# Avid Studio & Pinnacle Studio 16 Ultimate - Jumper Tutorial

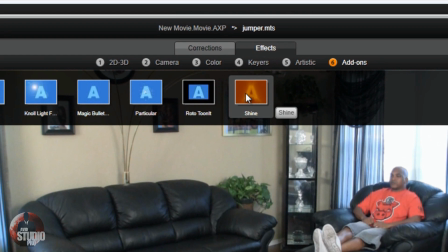And then go to red giant And we're going to use the shine effect Using the shine effect is going to add some shine
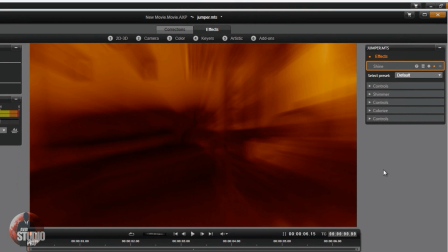And we're going to make it look like the individual Actually pops off the screen Because when you bring the shine up to its highest actually makes the screen jump forward a little bit to help enhance the look of the jump. So we're going to use a preset HD Shimmer Aura.
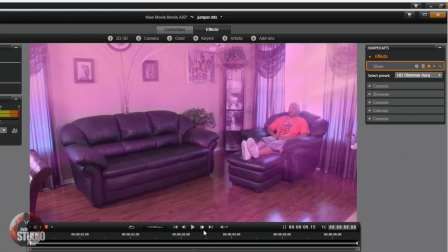And keyframes are already enabled on here. So the first keyframe and the last keyframe are the same. So what we're going to do is we're going to go to Controls. We're going to open up Shimmer, Colorize, everything. We're going to open it all up.
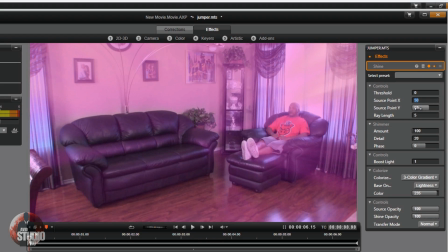We want to go ahead and put our point source X where we need it to be, and source Y. So usually you can just drag these around the way you want them to be, but I already know where the settings are because I've done the effect, of course. So I'm just gonna put it where I want them.
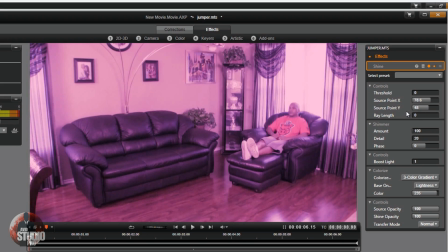We're gonna change the Ray Length to zero because the first and the last, the first keyframe we want it at zero. We're gonna change the Shimmer Amount to zero, Boost Light, zero. We're gonna change the Colorize to None.
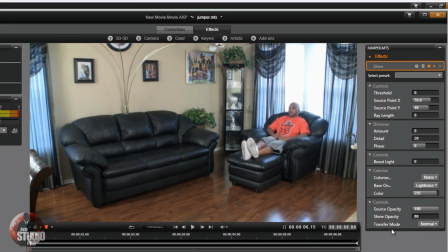I'm going to go down to shine opacity and we're going to change that to 80.89 Shine opacity really doesn't matter right now because there's no light really coming from it But I'm putting it at that number because that's the number I'm going to want it for each keyframe that I select
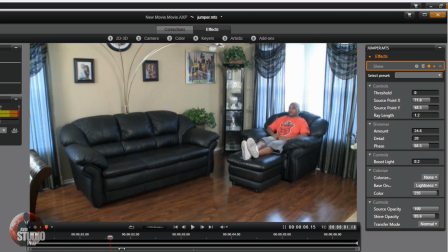So now what I'm going to do is I'm going to move this forward to a position where I like the talent's motion And where I
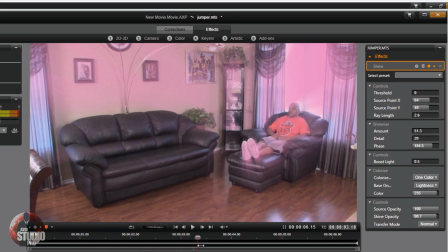want to go ahead and start the effect coming from
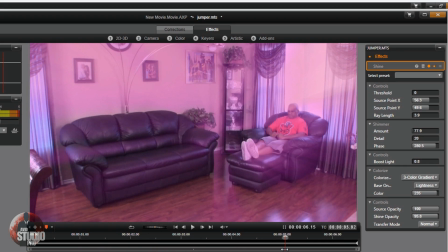Now you'll see it's starting to switch over to the other keyframe Which is the last keyframe which is what it's supposed to do So what we want to do is make sure that we make it stop At a particular position at zero still Because we don't want anything happening up to this point We want it to stay the same
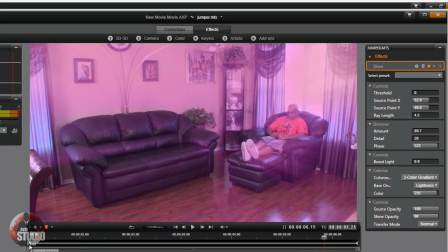So I'm going to get it to a position that I like how everything looks And I'm going to copy this keyframe So I'm going to right click on it Do
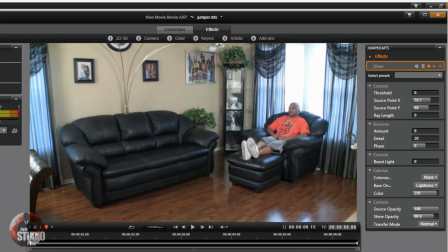copy keyframe I'm going to move this back to where I had it.
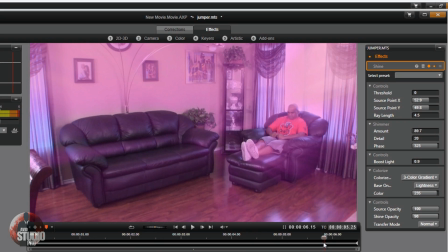Of course, once again, I know where I want it already. You're going to have to select where you want it on your own. I'm going to right click here.
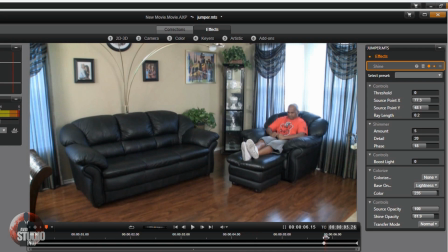I'm going to paste a keyframe there. So now what I just did is I made it where nothing's happening between here and here. Because that's how you use keyframes. You have to make something stay in a position or move to a different position. So now that I have it where I want it I'm going to move to the next position I want
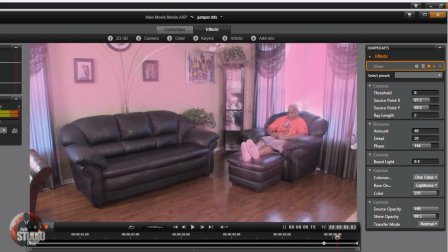I'm going to add a keyframe here And I'm going to make the adjustments Again, so the source point X and source point Y have moved I want to move them back to where I had them before
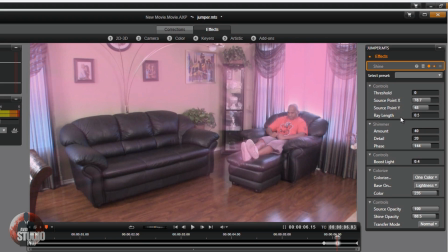My ray length And I'm going to do that at 0.5 Because I want it to start going up slowly And then it's going to jump up at the end Shimmer amount, I'm going to go with 31.5
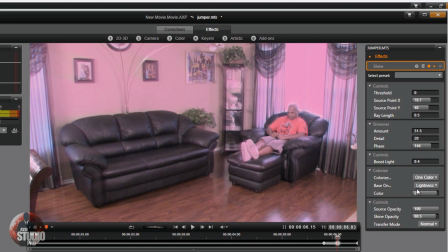That's good enough Let's see, boost lights Remove that Make sure that colorize is still on none
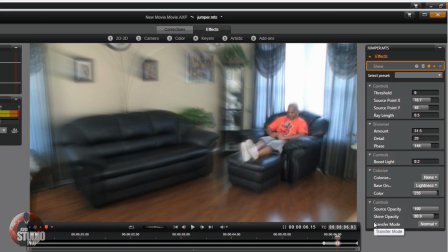And my source opacity, I'm going to move that back to 80.89 So now I've got this keyframe from 0 to 0 That'll jump up here
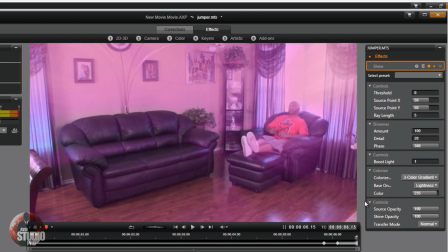And then on the last keyframe I'm going to really make it jump out Once again,
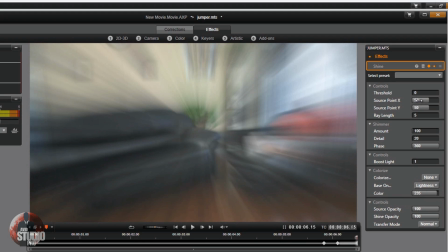I've got to change this to colorize to none Gotta make sure my source points are correct